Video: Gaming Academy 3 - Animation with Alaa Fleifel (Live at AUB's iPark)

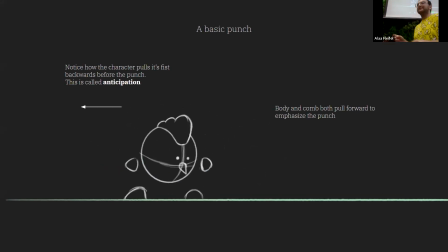I'm so sorry. So the fist winds back. The fist winds back. It's called anticipation. It allows you to see in what the character is about to form an action.
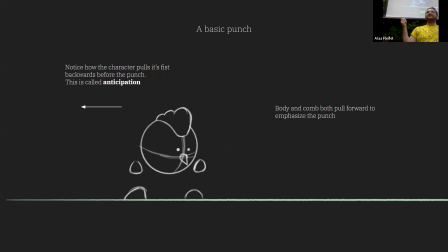And this is incredibly necessary when designing enemy characters. And again, with the punch, the body parts that will come again gives personality to the character and not the punch to them.
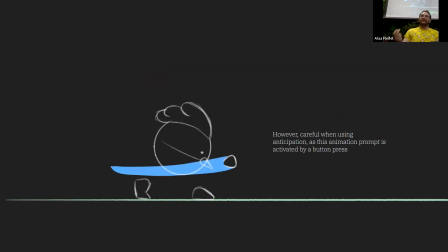Okay. So hello. When it comes to the responsiveness of the character action, Zakar, one of those actions, they're done using button prompts, and you might not always want anticipation poses.
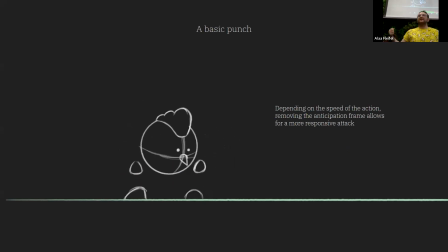So if you want something more responsive, a simple punch with 3 frames gets the job done. And this feels more responsive. If you want, masalan, 2 punches, what about? It gets the job done easier. So in every animating actions, lassa mish bi kamik li bharat, lassa bi halawata.
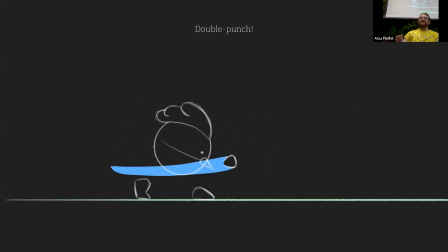The secret of the dish is not in its seasonings, but in its sweetness.
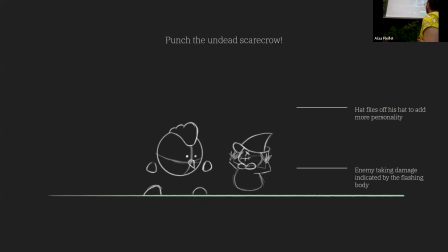Punch. Okay. Yeah. So hala, we're punching the undead scarecrow. And I want you to notice a few things. The flashing attack isn't that necessary. You can indicate damage in other forms, but utilizing effects allows the player to see, and okay, actually damage was done.
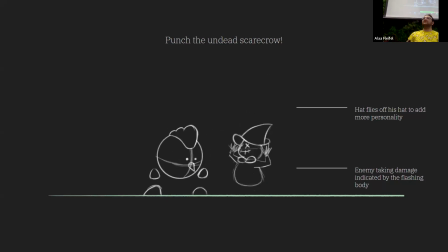And the flipping of the hat gives more personality to the damage happening.
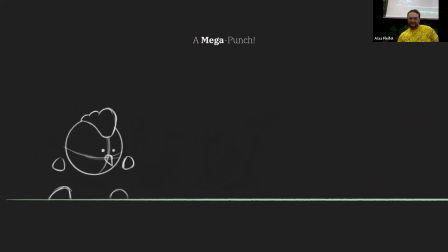Okay. The mega punch.
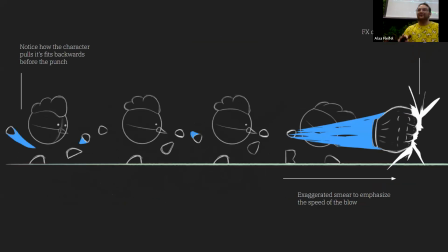Okay. We'll see it in action, I promise. So notice how the character pulls its fist before doing the punch. In exaggerated actions, obviously anticipation is needed, unless you don't want to add that, which is fine.
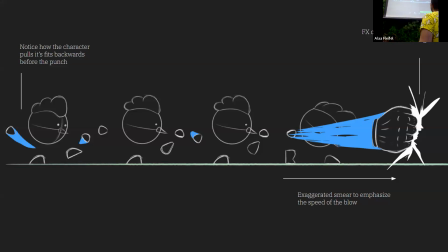And make a hold it. We're not afraid of exaggerating the sneeze. So if it's a major action, it's a tabak kteer kbeer, you can utilize seasoning in tadla bakha, all right? And the effects of the impact allows us to read, okay, a lot of damage has been made.
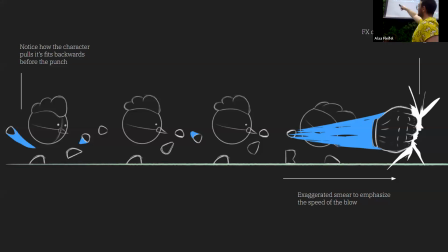And by the way, those are the actual things. So the fist goes back, 1, 2, and then boom. So the smears allow you to see the entire action without actually placing the fist. And if you have to animate the fist frame by frame, it won't be fast enough.
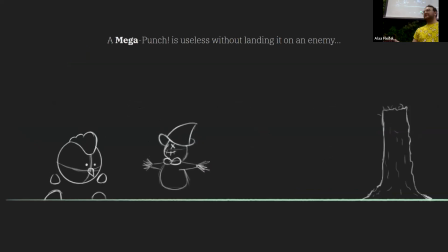Okay, so a mega punch obviously is useless without landing it on an enemy. So a mega punch is useless without landing it on an enemy. Oh. Okay.
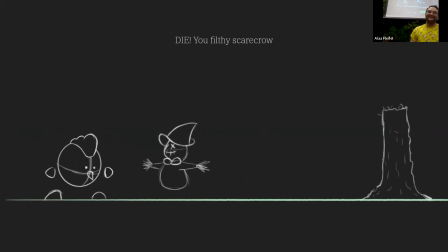Mind if you all want, but just gonna watch it a couple of times. Okay.
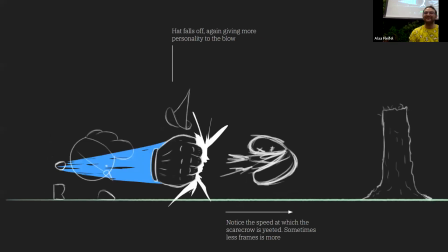So,
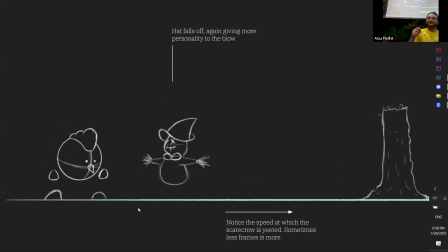okay, the notes are good enough. So a few things. So it's fine to have the character move really fast. And again, I'm using the hat as a trait to add personality to the enemy as it's taking damage. When I was doing this frame, I animated the tree,
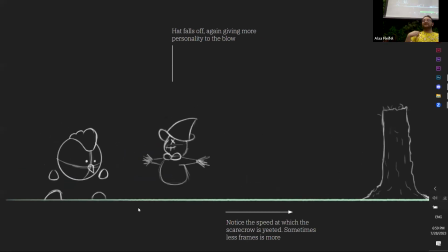I animated the tree moving sideways, but it was too distracting, so I just kept the tree static as is. You don't have to overdo exaggerated motion, stay on.